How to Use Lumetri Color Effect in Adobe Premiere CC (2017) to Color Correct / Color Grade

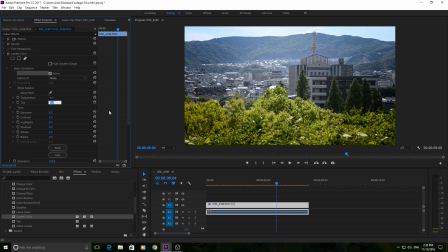[4:09]
Maybe it has a tiny bit of magenta in it, so let's say minus 0.5 here. It's very small, almost non-noticeable, but I don't think there's that much needed there. So then you get down into the tone, and this is very light-based, so you're controlling the light of the scene.
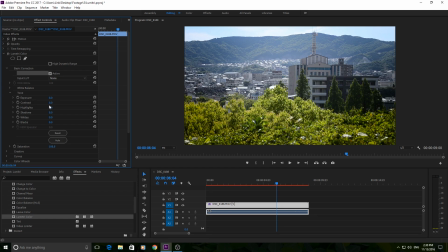[4:29]
So exposure is the entire light. The contrast is how far away the light and the dark are from one another. Highlights are just the really highest. Shadows are the lowest. Whites are the white parts of the scene and blacks are the black parts of the scene.
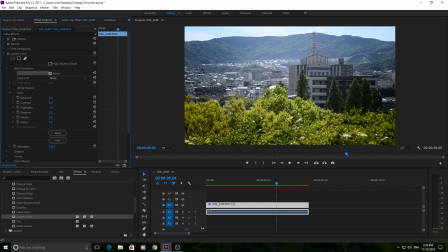[4:42]
Just different ways to control the light in the scene. So this one, since we have the sky in it, we're going to duck those highlights down a little bit to bring some more detail in there. The shadows up a little bit too much there. We're losing some of the shadows, but we can actually bump the shadows up just a little bit. Bring back sort of the mid part of that image.
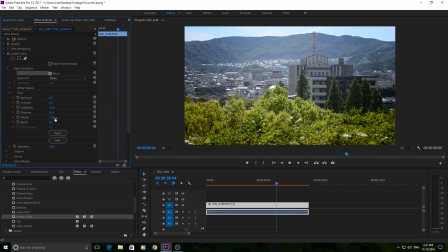[5:03]
whites are a little shiny back there, so let's bring those down just a little bit. It looks like we're covering some of that mountain there. Black's up a little bit, and let's pump that contrast a little bit too.
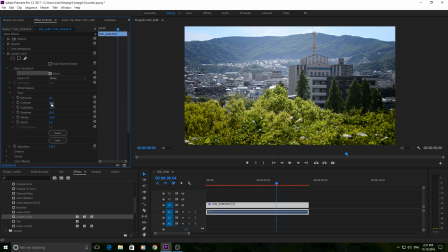[5:20]
That's if you go really high. I wanted to see. It didn't look like it was changing that much. Like, sometimes I like to go the extreme and then back it off instead of going from nothing and then trying to add it. Just a different way of doing it. Yeah, kind of like right about there.
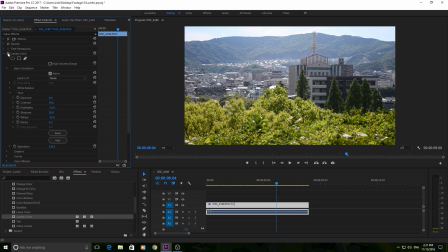[5:34]
So now we're looking at this between the two. It goes from a little bit of a looks like it was shot on your phone to a little bit more cinematic.
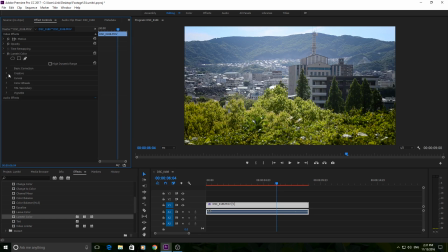[5:41]
And that's not even into grading yet. So now we have basic correction down. The next one is creative, which gets into your grading. If you want to stay in the same realm of correction, though, the other one here is curves, and this is a really basic, this one is a combination of correction and grading.
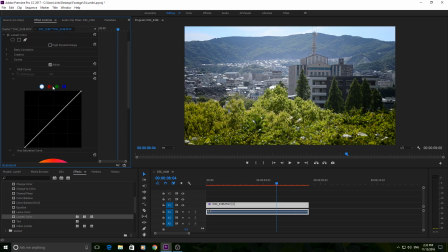[5:58]
The curves can be used for both, but a lot of times they're used for just corrections. However, if you do something like bringing the blue down there, and then maybe bringing the opposite reds up a little bit, you can kind of tint your film a certain way.
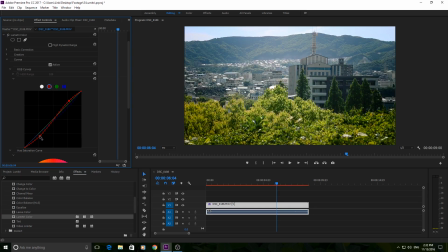[6:16]
Now, if we do the opposite and we actually bring the reds low, the highlights down, and bring the blues up a little bit, we get a kind of a cool grade here. So basically what we did was we just pumped up the highlights to go a little bit red,
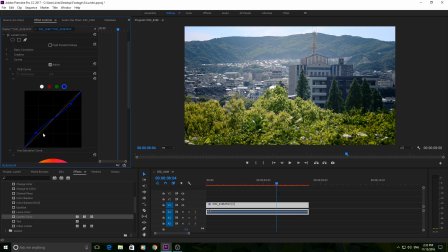[6:33]
and then we pumped up the low sort of end of the spectrum to go a little bit blue. And it adds a cool contrast. And so colors can clash, and they can also look really good together. So some colors work well, and some colors work well when they're really, like, really dialed in,
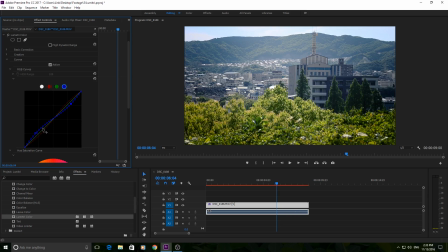[6:50]
so really oranges and blues, while some others look really good when you just kind of have just a little bit of contrast in there.
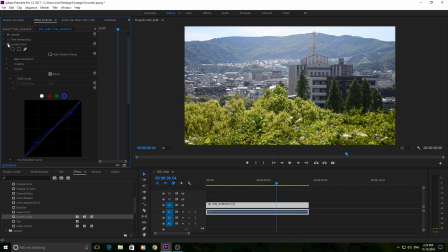[6:56]
So I actually like this style right here. I think that actually came out pretty cool. Gave it a neat color, a neat tint to it.
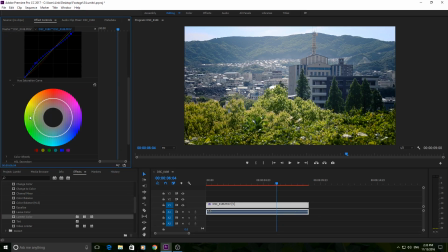[7:02]
The other thing you can do right here is the hue and saturation wheel curve sort of thing. And basically what this is the center is gray, and then the outside is the most defined of that color. So if I wanted to target a certain color, I can use this curve. Say I don't like yellows in this one, and I can kind of drag all the yellows down.
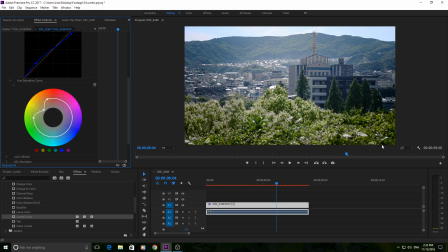[7:21]
And as you see, the back didn't change, but since there's a little bit of yellow in this green right here, it went ahead and it killed all that yellow and made it gray. Kind of a very cool new addition to this software that I really like to play around with a little bit.
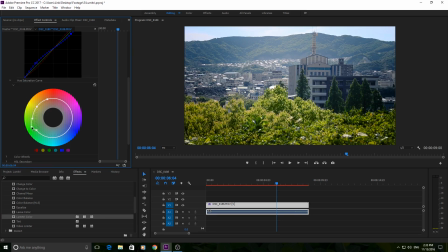[7:39]
So if we want to actually pump up the greens a little bit, we can kind of enunciate that a little bit down there. Little changes. Yeah, we'll just stick with that. This is a really fun tool to use to target certain colors and really accentuate certain colors.
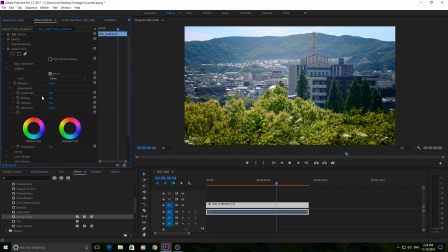[7:55]
So then getting back up into creative. Now this is just straight into color wheels. And you also see that there is a, You also see that there are different things for colors like vibrant, sharpen, saturation.
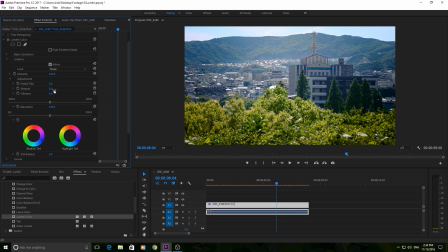[8:12]
Sharpen is actually more of a contrast. It sort of defines the edges.
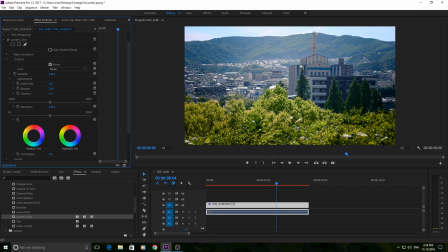[8:16]
So if I go left, you're kind of gonna have more defined edges on here. Now, the problem with sharpen is if you go too high, especially with things like trees where there's a lot of leaves that have edges, you're gonna get this really weird over sharpened image, and it's gonna make it look unrealistic completely.
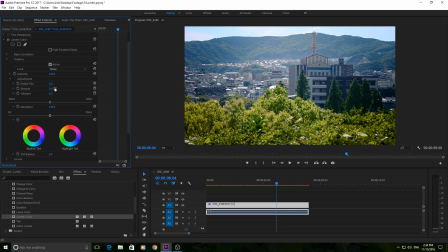[8:33]
However, I like to add just a little bit of sharpness because my camera, I told it not to add sharpness to it, so I kind of like to add a little bit back. Then you have a little bit of vibrance. That's going to be how really bright your colors are, how colorful they are. And then saturation is how much color there is. So we're going to pump up a little bit. Vibrance is a little too high.
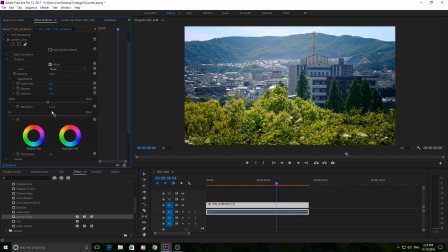[8:53]
Yeah, we're actually going to lower the vibrance, maybe the saturation a little bit too. If you raise it too much, you'll start to see it looks cartoony, but in a bad way, where it looks, all the colors are overpunched, and sometimes you'll even start developing colors that weren't there in the first place. So yeah,
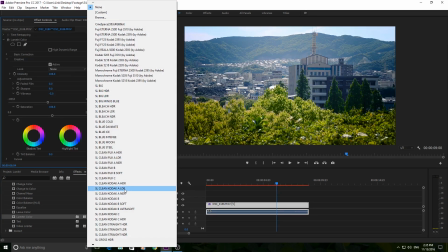[9:09]
these are all just sort of moving things back and forth. In Creative, you also have a bunch of presets here. Click on one, and it's going to apply that preset to it. You can control the intensity right here. A lot of cool stuff in here, and you could browse and find your own from online or any other sources like that.
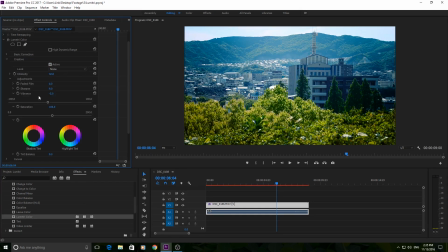[9:24]
Whoops, we are just gonna go back to none though. And so now you have your color wheels down here. Color wheels are the color of the different parts of the footage. So I could do the same sort of thing I did in curves, where I could bring the shadows, which are going to be all the dark areas, anything that's sort of not in the middle,
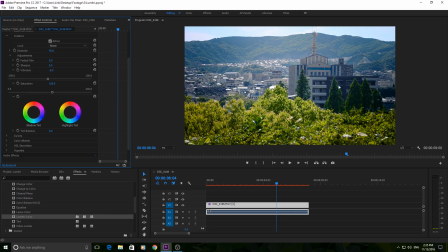[9:42]
kind of getting towards the dark end of things. So maybe this tree, that side of the building, down here a little bit. I can tint that a certain way, and the highlights are the opposite of that, the really light stuff. So up here, the shine on all of these, the whites on all the buildings. So like if I want it green for highlights and magenta for lowlights,
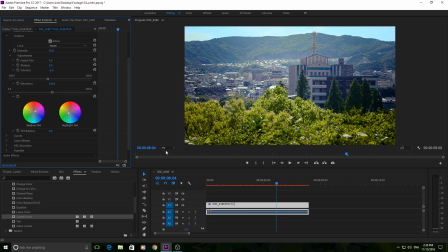[10:02]
then I get another really interesting sort of dynamic here, especially with my other correction in there. But again, I kind of like that feel to it, and so we're going to stick with it.
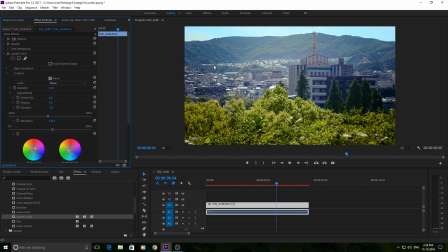[10:15]
Just because I like the way the magenta kind of goes off the green on the bottom, and then you still have like the really cool mountaintop in the background. So yeah, we're just going to stick with that for now. And so that basically sums up creative.
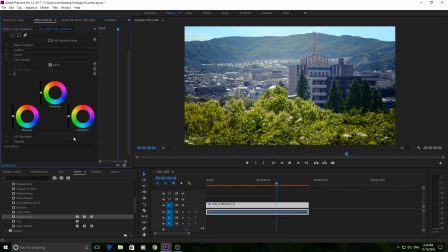[10:29]
Then you have color wheels, which is just specifically that bottom part of creative, but now it has a lot more control in the color wheels. And by a lot more, I mean you have control over the midtones now. Midtones are really important because they drive the entire image in one direction. So we pulled these up to yellow here. The entire thing goes to yellow.
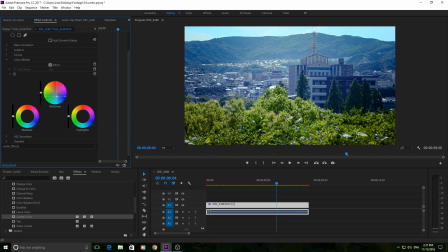[10:51]
The entire tint goes to a light blue down there. We're just going to try to keep this one center. But yeah, so you can actually adjust all three of them. And if you ever buy like a color correction board that you can plug in your computer, usually they'll have three balls on it. And each one is so you can kind of rotate the shadows, midtones,
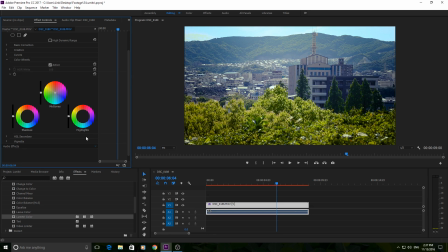[11:10]
and highlights in different directions at the same time to sort of dial something in really, really slowly. And then we have HSL Secondary. And this is the part I'm not really going to talk about in this video just because it's a little bit complicated to explain at first.
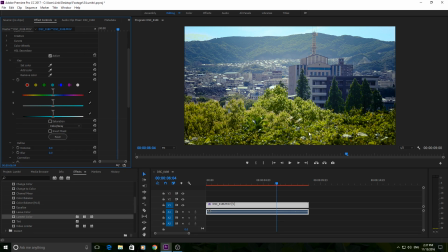[11:25]
Basically, what you're doing is you're selecting a color in here and you're changing that color or modifying that color. That is what secondary means. Instead of a primary color correction / color grading, you're doing a secondary one, which is not targeting the entire footage as one entity.
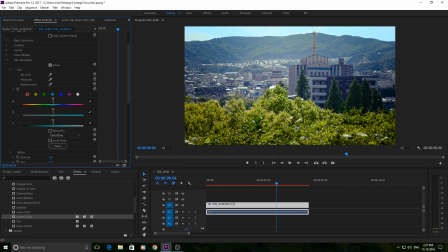[11:42]
It is targeting a certain color. So you could change, for example, you think that, I don't know, this green, you don't really like this color of green. You could try to change it a little bit, maybe make it a little duller or a little brighter. Maybe you could even, if you do it right and you put a lot of effort into it,
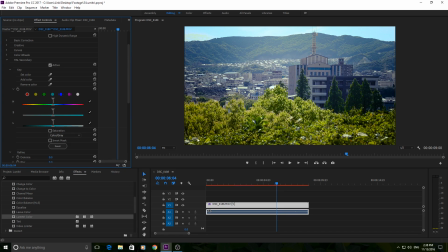[12:00]
you could actually change all of this green and have it kind of reflect fall, make it look a little, you know, yellower, a little oranger, which would affect these as well and would even affect the entire landscape back there. So you can do some really fun creative things with it. However, I'm going to make a separate video on that just because it's a little bit out of the scope of this video.